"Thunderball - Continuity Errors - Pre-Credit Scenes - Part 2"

In the first part of this commentary on continuity errors in the film Thunderball,
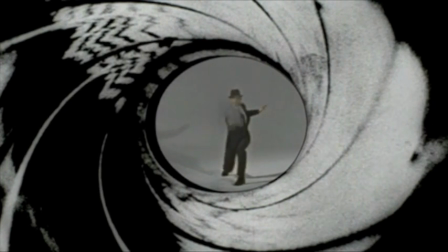I discussed 57 continuity errors by my count.
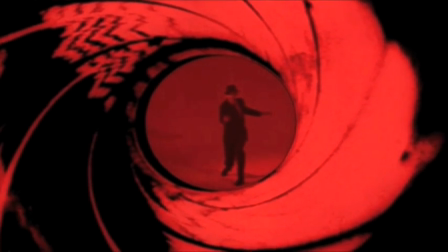Now, I have obviously missed some continuity errors, and there's others that I just didn't feel were worth discussion.
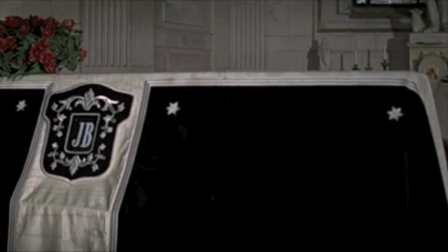I mean, really, when you're in a fight scene, there are some things that just have to occur,
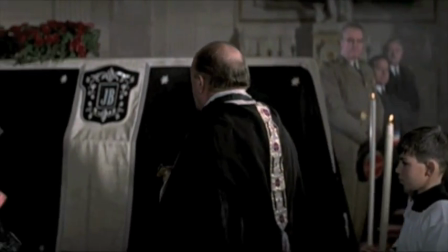and this, item fell this way, should have now be shown that way, is not what I wanted to talk about.
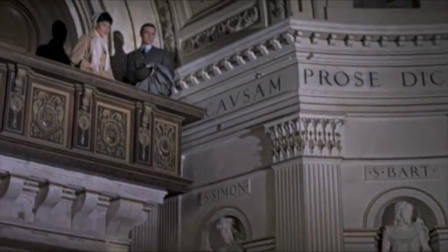I really wanted to show continuity errors that really I felt were valid and
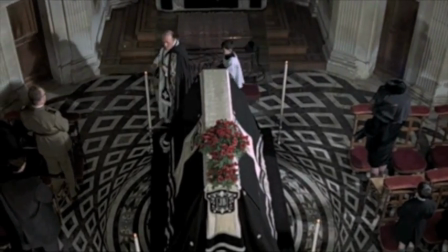were there because of the editing they chose to do.
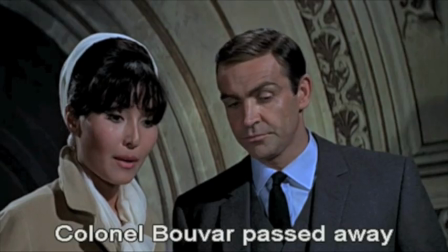Additionally, let's say that the viewer doesn't agree with all the continuity errors I showed, and say maybe 7 of those they don't agree with.
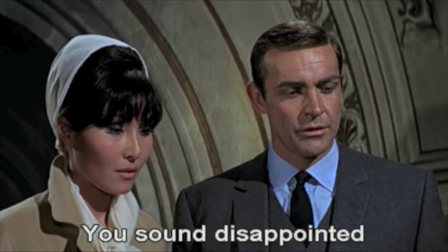If we knock those off the total, we're still at 50 continuity errors and 4.5 minutes of film scenes.
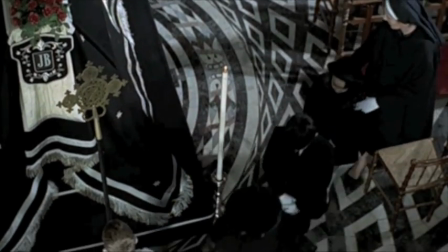That leaves virtually 1 continuity error for every 5 seconds.
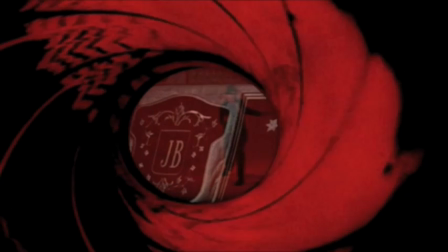I mean, this is just an enormous amount of continuity errors, and so now the discussion needs to go to what's going on here and why.
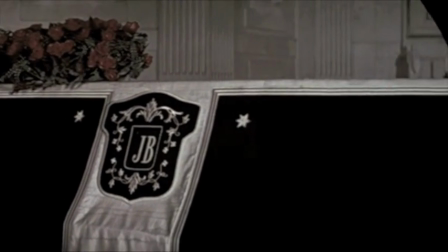With this many continuity errors, the viewer needs to make their own decision about things.
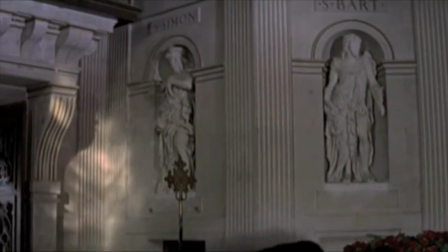They have to decide that a pair of 5th graders showed up and took the
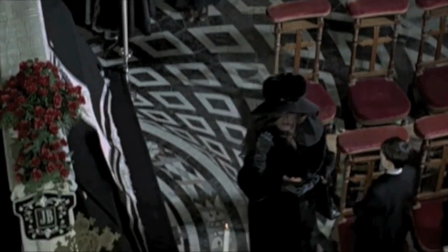places of the editor and the continuity director while the director slept in the back room,
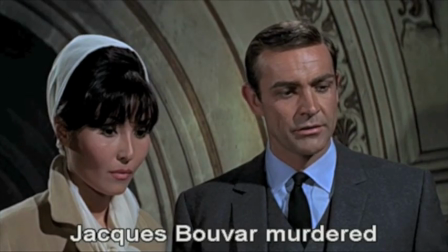or that this was really a matter of seasoned pros deciding to have a laugh and making continuity errors part of the joke.
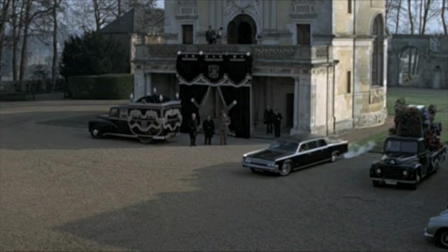Peter Hunt is an experienced editor, having edited all the Bond films prior to Thunderball,
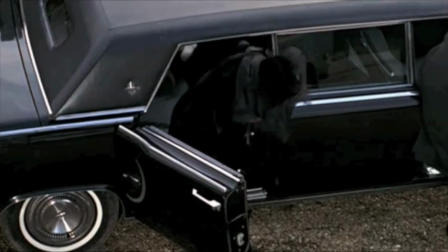as well as many other films before that.
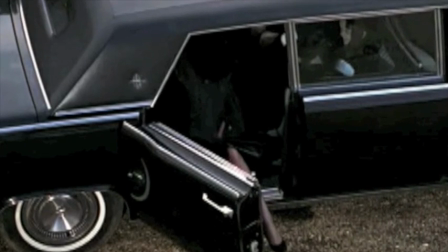So at this point, he has thousands of hours of editing under his belt, where,
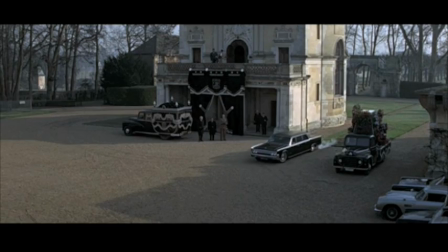doing what editors do, which is really taking different takes of the scene and seeing what works together, what doesn't,
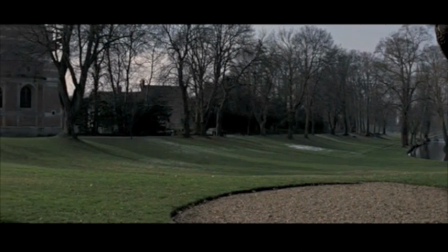what complements each other, and making sure that continuity errors don't occur. Or if they are done, masked so well that they're not shown.
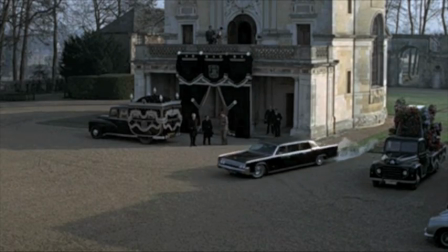Instead, we have cuts that go too long, where you've got a little girl smiling in the Lincoln as it leaves the funeral,
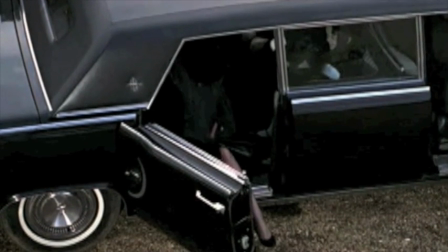or you have the Aston Martin showing where you can see that
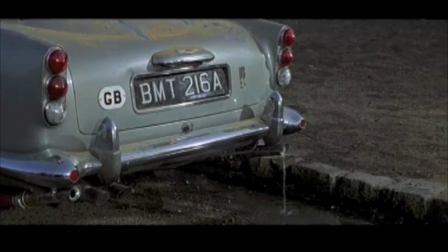pools of water have already come out of the car before it's actually used.
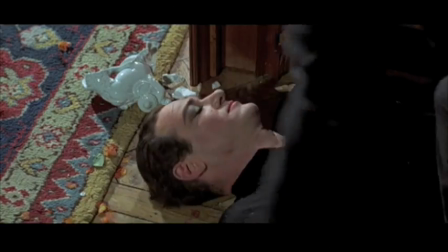Or abrupt quick cuts on mismatched floors, or outlandishly using multiple takes of the same scene.
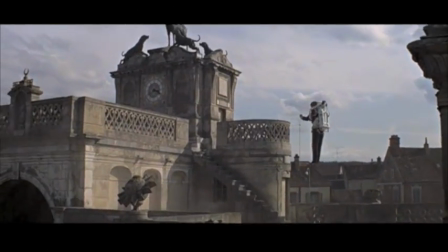The heart of this technique is to show them one thing, then show them something else, and then go back and show them something different.
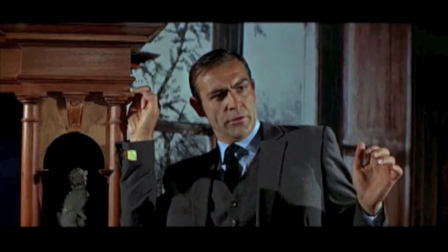Another example of that is yellow knife toss at Bond, cutting to Bavar to cutting back to a knife with a natural wood handle.
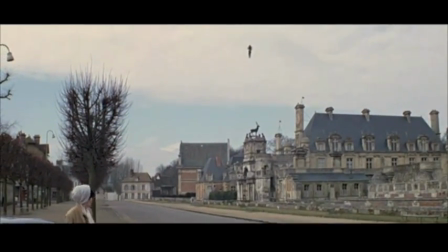Here they go through a bunch of charades pretending that the jetpack can go into the back of an Aston Martin.
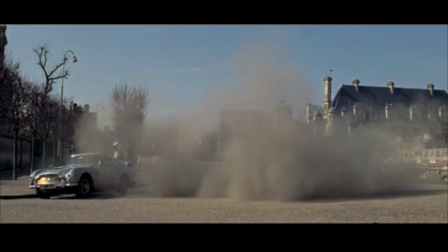All they had to do was show that the jetpack was entering the trunk,
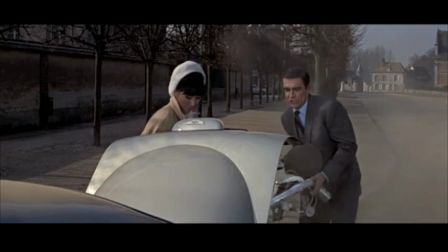cut away to the bad guys, and then cut back to them closing an empty trunk.
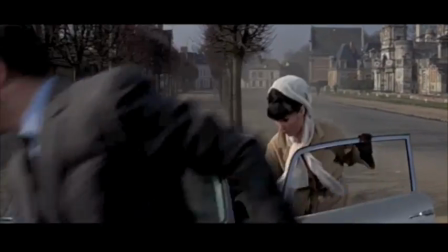But they don't. They partly close the trunk, then show that the trunk is done later.
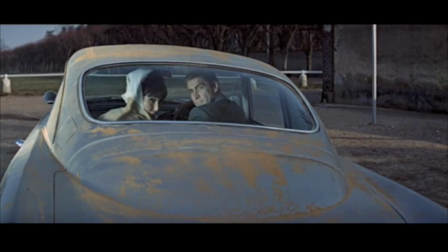Clearly they're doing this in this manner because not because they're not smart guys, but it's just the goofs they want to include.
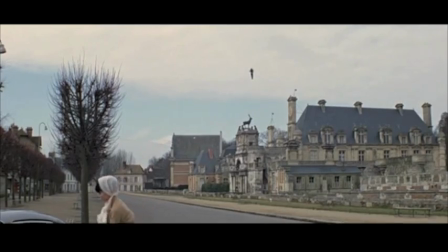Here's a continuity error I didn't mention.
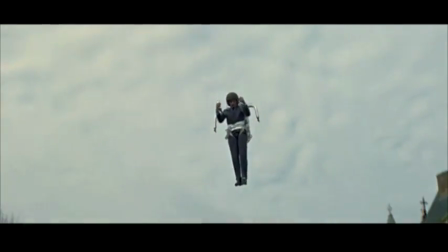Bond coming down on sand where it used to be just an asphalt road to hide the stuntman transition to Bond.
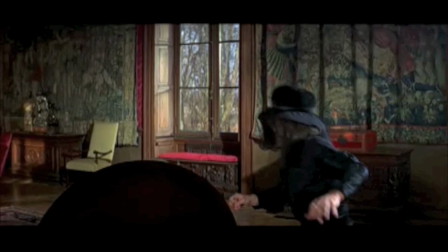Sometimes props are used as a form of sleight of hand, masking what is or isn't behind them. Here a table helps us accept that a chair appears out of nowhere,
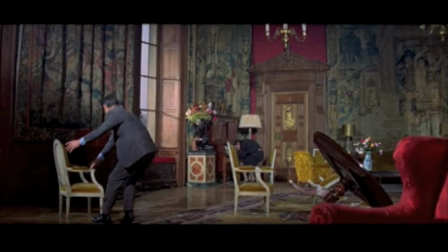while another chair helps us to forget that Bavar opens a desk drawer.
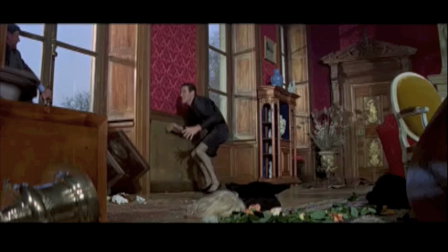Here, a down cabinet and a low camera angle allows the continuity error of a clock face,
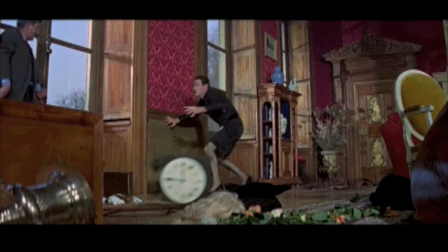which should be heading in another direction, heading into the scene.
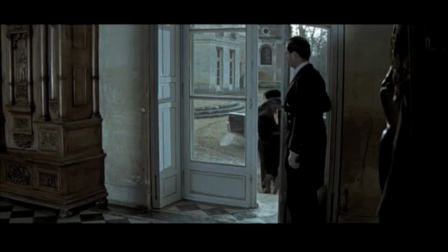Deliberately inserting reflective shots of the camera crew or spotlights occur in several Bond films.
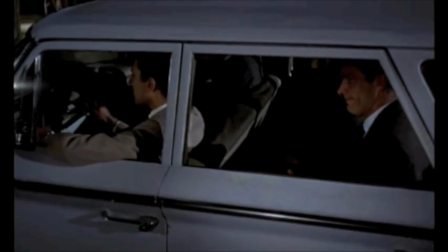Here's an example with Bond leaving the gypsy camp in the film From Russia with Love.
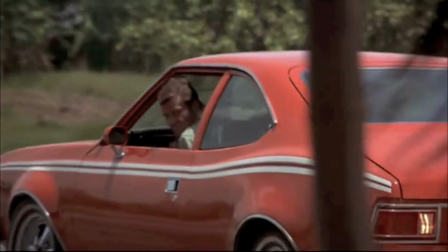Here's a shot in the film The Man with the Golden Gun, where you'll see a
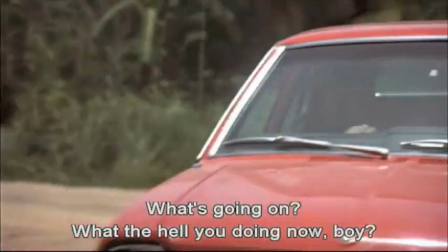spotlight as well as a spotlight operator in the reflection on the window.
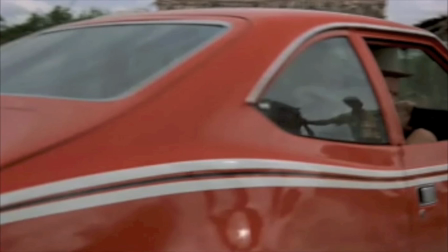When Peter Hunt directed on His Majesty's Secret Service, he inserted himself in a reflection on the Universal Export sign.
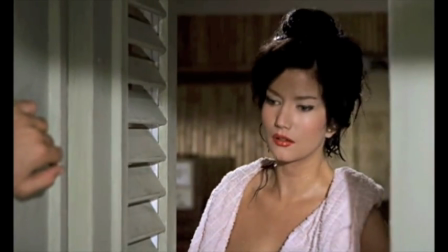Nor are deliberate continuity errors new to the Bond films,
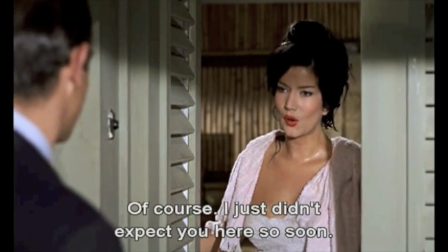as I describe in detail in my commentary on the continuity errors in the Bond film Dr. No.
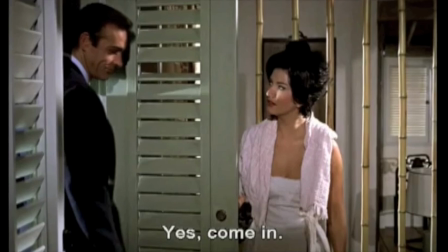Easy continuity errors defined are a blind shut and then shown open. Another example has a lamp replaced by a turntable.
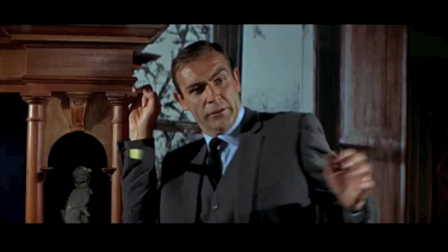I'm guessing that a bit of this is one-upsmanship. Filmmakers are not known for having small egos.
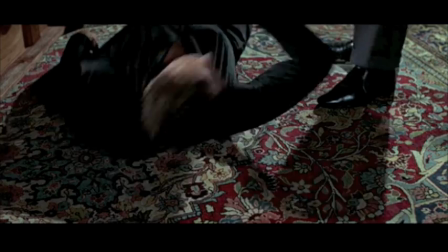Somebody can show this to his peer and say, look what we did, look at all the continuity errors we got away with,
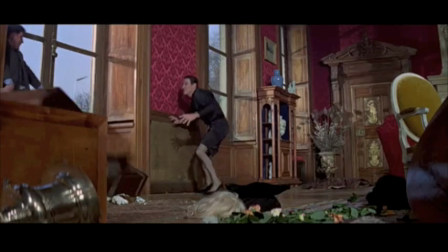and as well as passing and exceeding what a filmmaker has done in his own films.
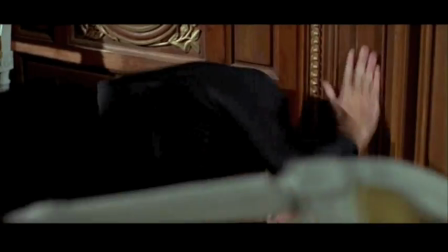What I don't have to guess about is the importance of music to elements within the scene,
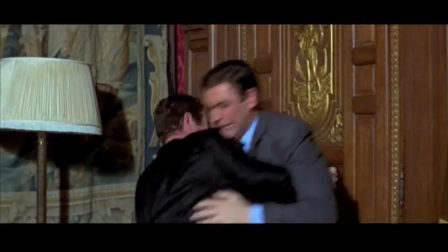the pre-credit scenes in Thunderball, as well as some of the continuity errors that have been included.
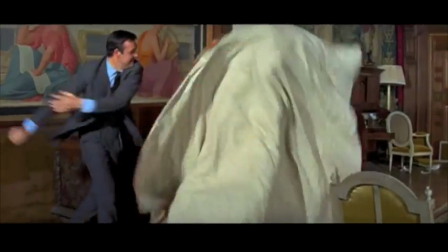Some filmmakers use music to pre-visualize the scenes within their film.
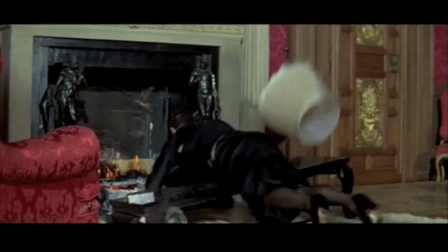Almost all filmmakers use temp music or a temp score to edit their film to.
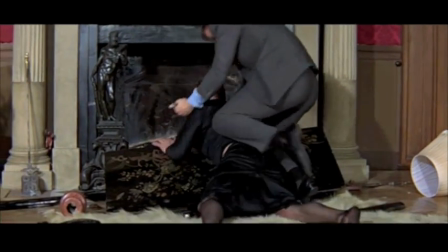Thus, John Barry's wonderful music is the official soundtrack or score to Thunderball,
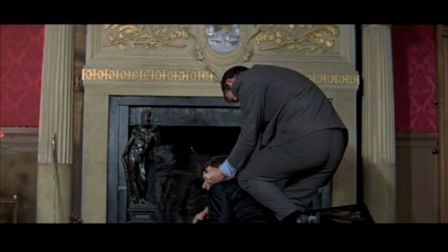and the temp track music is the underscore to the film.
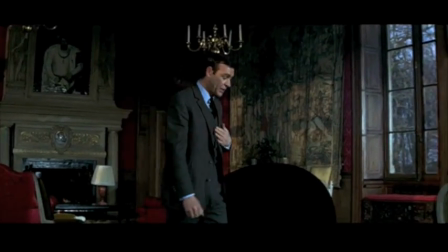One of the constants in all the James Bond films is to use the song "Someone to Watch
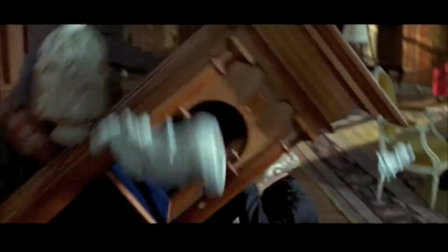Over Me" as a temp track or temp score to film scenes.
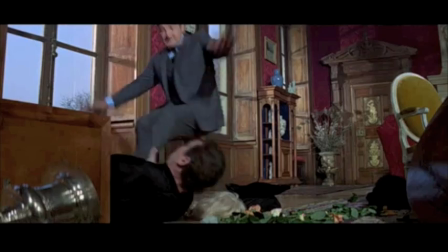If you're wondering why Jacques Bouvard does a faceplant into and under a wood cabinet,
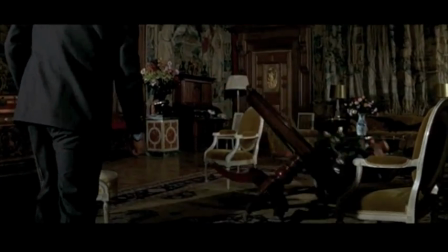it's to sync to the words in the song
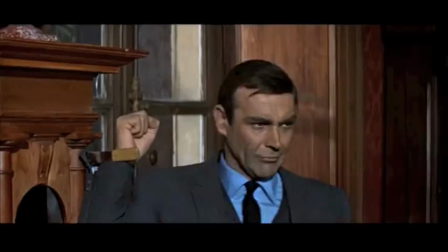"Someone to Watch Over Me," where he says, "I'm a little lamb who's lost in the woods."
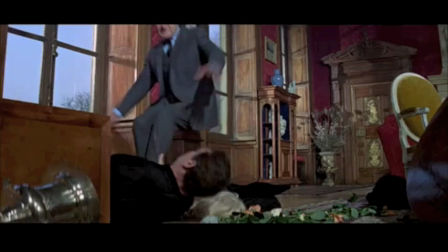Here's another example of the use of that same lyric to the Bond film "The Spy Who Loved Me."
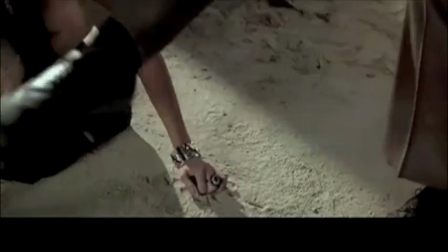Someone who'll watch over me.
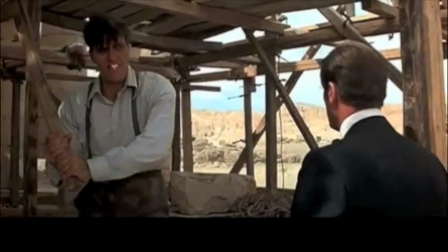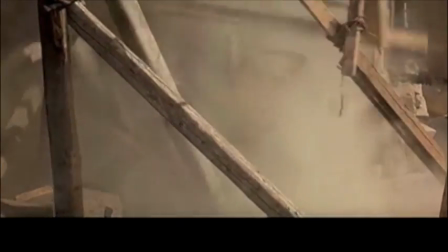I'm a little lamb who's lost in the wood. I know I could.
"Someone to Watch Over Me" is also applicable to the gun barrel or islands,
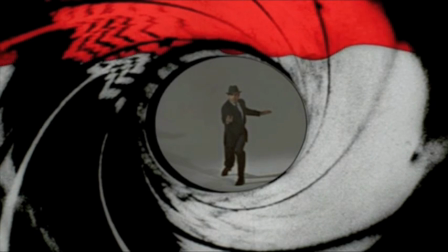if you will, which opens up a world into the James Bond films.
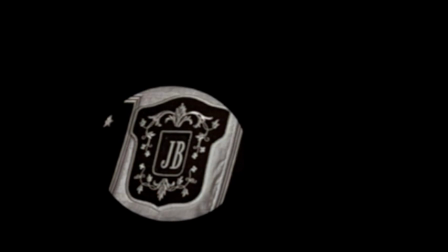The lyric "I like to add his initial to my monogram" inspired the business around the JB on the casket.
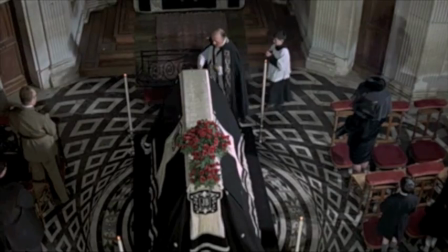The coffin, it has your initials, JB.
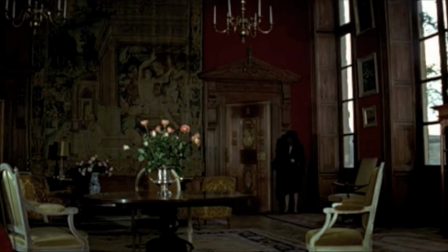The lyrics "He may not be the man some girls think of as handsome, but to my heart he carries the key"
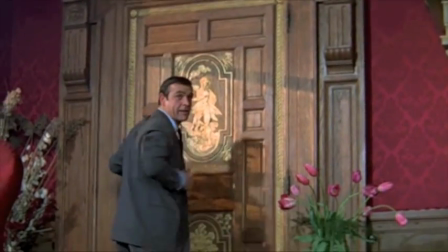inspires the cross-dressing Bouvard, as well as the oddity of him deciding to lock an interior door.
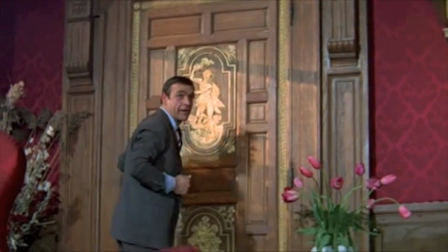This plays out later in the scene as the henchmen try to get through the locked door. Here is its counterpart scene in "The Spy Who Loved Me."
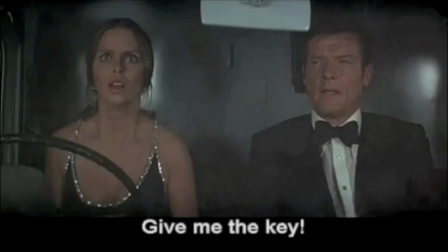To her heart I'll carry The key!